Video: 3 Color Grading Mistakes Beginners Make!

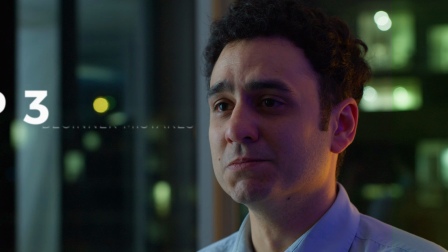0s
I've spent the last 2 years as a full-time editor and colorist, and these are the top 3 mistakes I've seen beginner colorists make in their grades. Now, everyone makes mistakes. I actually just finished shooting this video and only now realized that I shot it slightly out of focus. So while I go watch a YouTube review on some camera monitors for my YouTube setup, let's go over the first mistake: not correctly balancing your footage. This is super important to get a neutral white point in your image and making sure all the colors are where they're supposed to be. Now, I see a lot of beginners using temperature and tint and trying to eyeball things, but there is a tool in DaVinci Resolve that makes sure you get your balance right every single time.
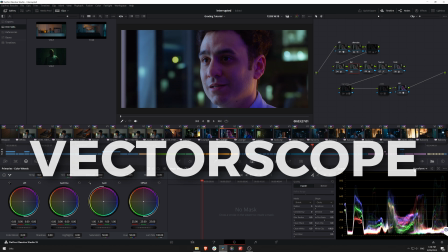36s
That tool is the vector scope. So if you can't see your vector scope, all we have to do is come down to the bottom right here and change this from waveform to vector scope.
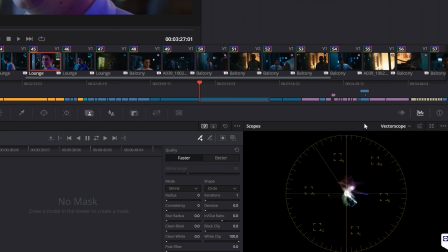45s
And you'll see here we get basically a representation of the color wheel and a depiction of where all the colors in our image are sitting in relation to that color wheel. You can see we have our red, magenta, blue, cyan, green, and yellow.
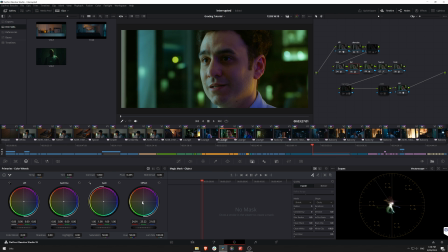57s
If your image is, say, too yellow or green, it'll lean over to the yellow or green side of the vector scope. If it's got too much magenta or blue, you can see it'll lean over to the magenta and blue side of the vector scope. So the goal when we are balancing our footage is to get this little blob of color right in the middle, because 99.9% of the time, that'll mean our image is probably balanced.
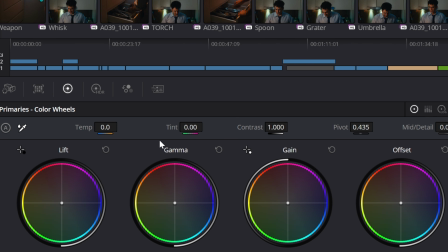79s
So we're going to stay away from our temperature and tint controls because they do some really funky things, especially when we need to push the image quite far to get it to a neutral point. Now, what I used to use most of the time was the HDR palette instead. The HDR palette is great for making corrections to your image that affect it like settings in a camera would. Basically, the exposure on the global wheel here is very similar to the f-stop on a camera. If we move the exposure up by 1, it basically mimics 1 stop of exposure. It also affects the colors of the image as a whole really naturally too.
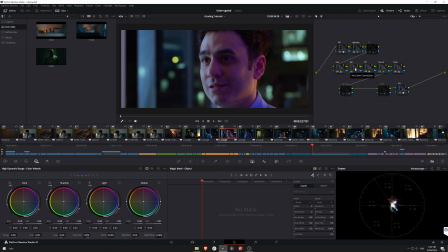108s
It doesn't muddy up the shadows, which we will get to later on in the video. However, a technique I've learned recently is changing the gamma space of the node.
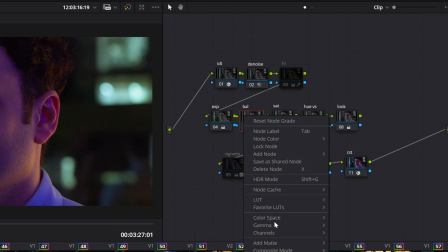117s
And we can do that by coming down here to gamma and changing it to linear.
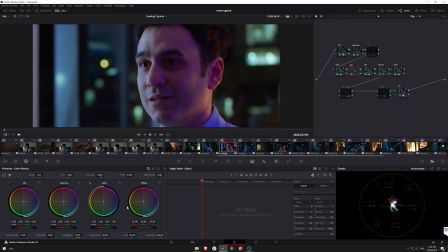122s
So now our gain wheel is working as the HDR global offset, which means if we move the point in our color wheel around, it's now going to start affecting the colors of our image as a whole, and we can begin to start balancing. There are quite a few extreme colors in this image.
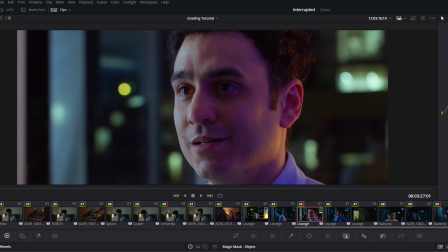137s
I'm just going to be focusing on the main white blob in the center here and just getting that to a point where roughly everything fits within the middle of the vector scope,
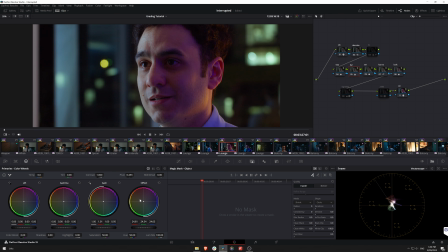145s
somewhere around here. Now, doing a before and after, you can see we've made quite a large shift. There was quite a lot of blue and purple in our image before, and now we've brought a lot of the warmth in his skin tones back,
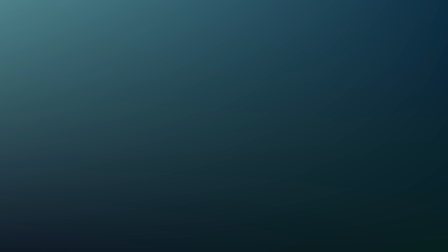156s
and the whites are more neutral, as we can see over on the left here. The second mistake I see a lot of is having muddy shadows. Often when beginners are creating their creative grades, they're pushing a lot of color into the image but not neutralizing their shadows, which in my opinion is the biggest differentiator from a pro and an amateur grade. Clean, neutral shadows really grounds the look and makes it feel natural.
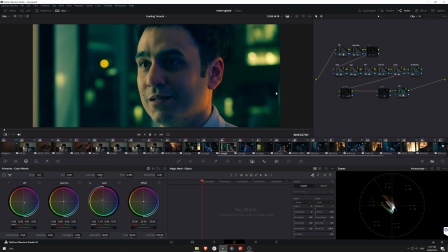178s
Now, for the purpose of this tutorial, I am absolutely cranking the look here just to give you a good idea of what muddy shadows would look like.
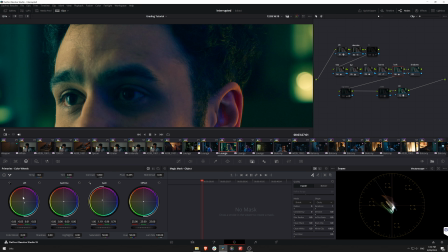185s
Now, if we zoom in here, you can see in my look, I've gone and used the lift to introduce some cyan in the shadows here,
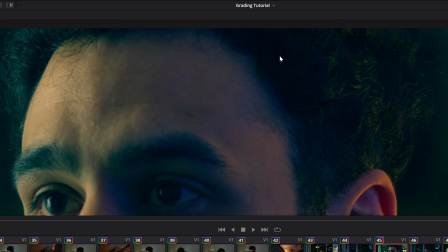191s
but what it's done is created this cyan wash over all the parts that are supposed to be neutral black.
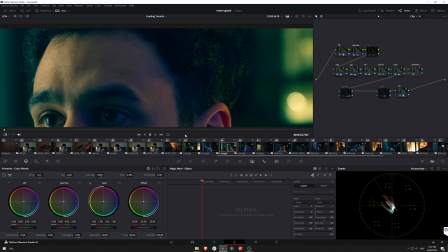196s
So the best way to keep these shadows neutral is actually to switch over to our log wheels,
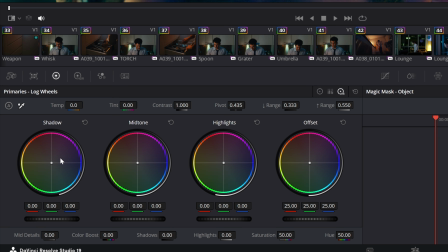201s
and we're just going to use the shadow wheel down here just to counterbalance what's happening in our shadows.
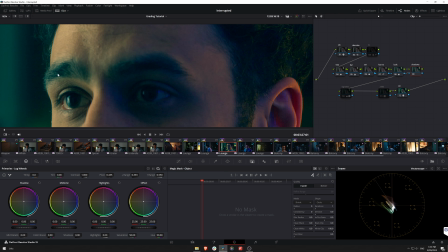206s
So if we're getting close here, we can see his eyebrows and his pupils and the dark parts of his eye here,
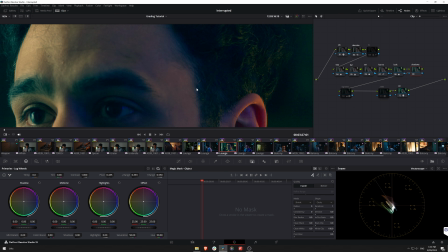212s
his hairline are all getting quite blue, and so we can counteract that with our shadow wheel. Looking back and forth between the vector scope and the image, I'm just going to bring them back and kind of counterbalance that coolness until the shadows look like a neutral black again. I don't want to go too far because they'll look too warm and gunky, so we'll keep it on the cooler side of things,
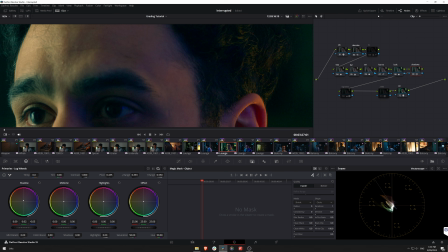230s
but just bring them back enough so that it's not a noticeable effect.
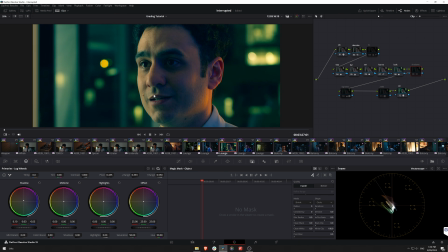233s
So I'm just going to do a before and after here, and you can see we've really removed that wash of cyan in the shadows there, and we've still retained our warm green look, but it just doesn't look like an Instagram filter now. That's really grounded.
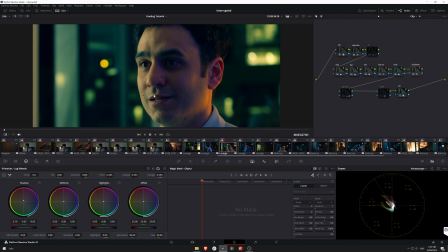247s
The shadows are where they're supposed to be, but we've really shifted those colors into our own creative look.
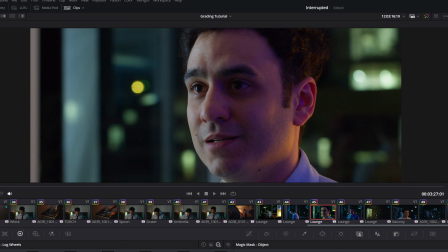252s
If we do a before and after with the shadows and the look itself, we've created something totally different, but it still feels grounded in reality.
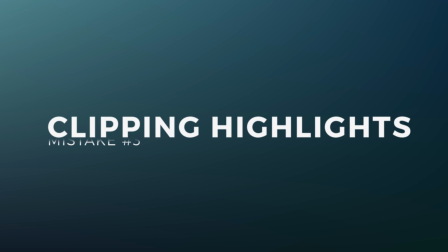259s
So the third mistake I see beginners make is clipping their highlights. Let's look at 2 different ways we can stop this from happening.
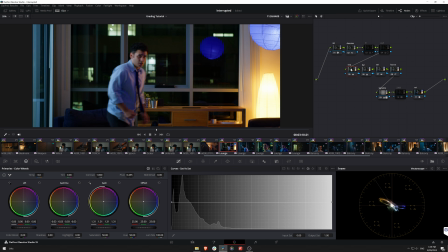266s
So the shot I've got here is from the same scene, by the way, from my short film Interrupted from last year.
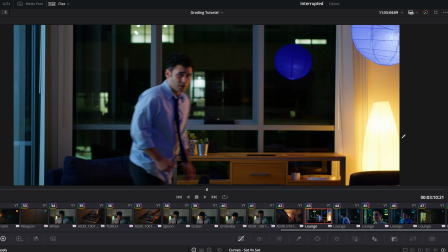270s
You can check that out here. You can see that we've got a very strong lamp source over on the right here, kind of providing this warm backlight to our character here. And I just want to take some emphasis off that because we really want to be focused on our main character and not the lamp.
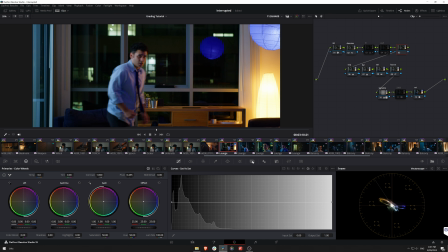283s
So our first method is going to be using power windows. So down the bottom here, we can go over to our power window tab, and here we get a whole bunch of options to choose from.
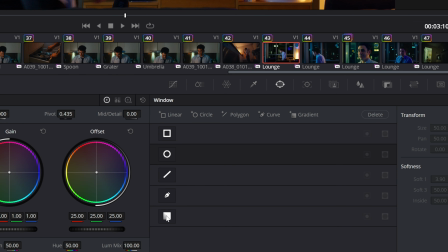291s
In this instance, either the curve or the gradient tool would work quite nicely. I'm going to go with the gradient tool for this one.
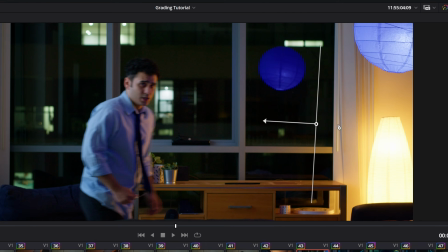298s
I'm just going to shuffle that around, make it nice and soft, and just kind of place it over our lamp here.
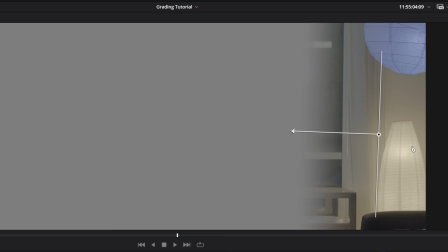303s
By the way, Shift H can show you what you're really selecting. So I'm just going to move it over not too far, make it nice and soft.
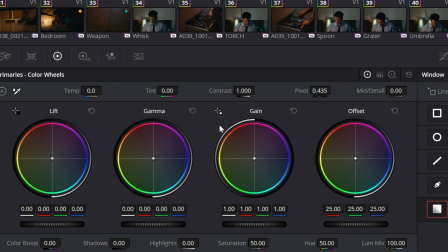310s
Okay, Shift H again to get out of that. And then all we have to do is just bring our highlight slider and pull that back a little bit.
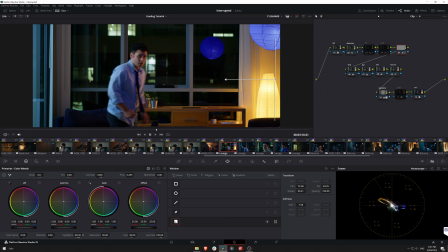316s
And just take some of the emphasis off that. You can see we're getting all the detail back and even more of the color too, which is awesome.
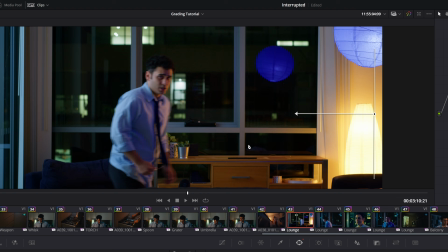321s
So if we do a before and after, you can see it's really taking the emphasis off that light and bringing a lot of detail back that we had lost.
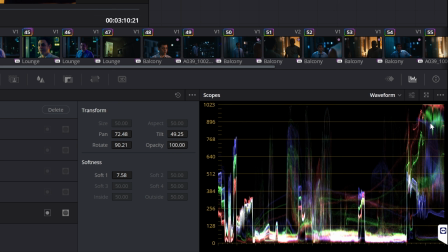329s
And you can see that change happening in the waveform too. Another way to make this change is by using the qualifier tool.
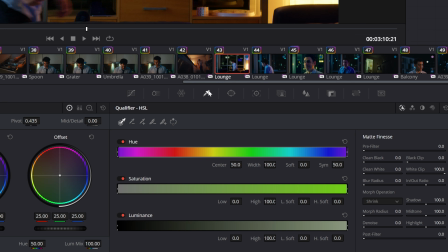336s
So just to the left, we can go over to the qualifier. And in this instance, since we're only affecting highlights, we don't need to concern ourselves with hue and saturation. We can instead just use the luminance.
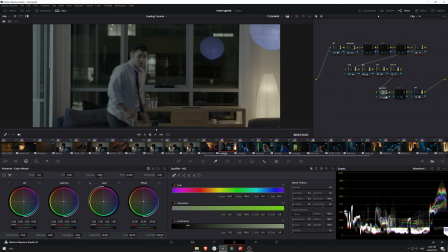345s
And again, I'm going to go Shift H to see what we're doing, and just going to drag this low point up until we're pretty much selecting the highlights here.
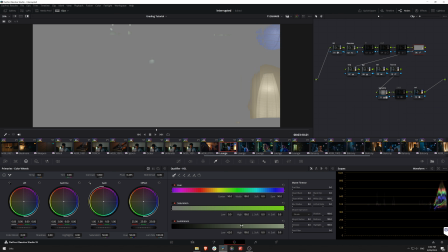353s
Basically anything that's clipped, we're going to select, but it is giving us this very harsh edge around the selection.
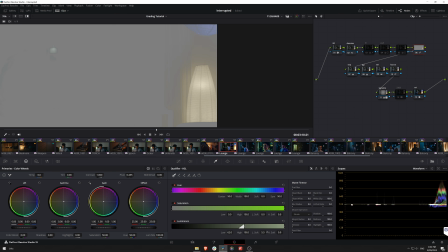360s
So I'm going to take our low soft, and I'm just going to really soften that selection out. It's quite a bit, so I'm just going to pull it in, just refine it till we're really only selecting what we need.
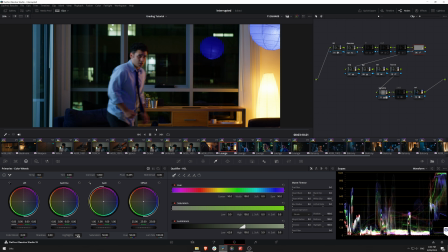369s
I'm going to hit Shift H again. Now that we've got a selection of our lamp, we can once again use the highlights tool to really soften that down. It's a very similar effect, and you can see we've really brought all that information back. So these are quite small changes, but they make a huge difference in the quality of your grade. By the way, if you do want to dive deeper into my color grading workflow, you can check out this video. And as always, if you have any questions or suggestions for future videos, leave them down in the comments, and I'll see you on the next one.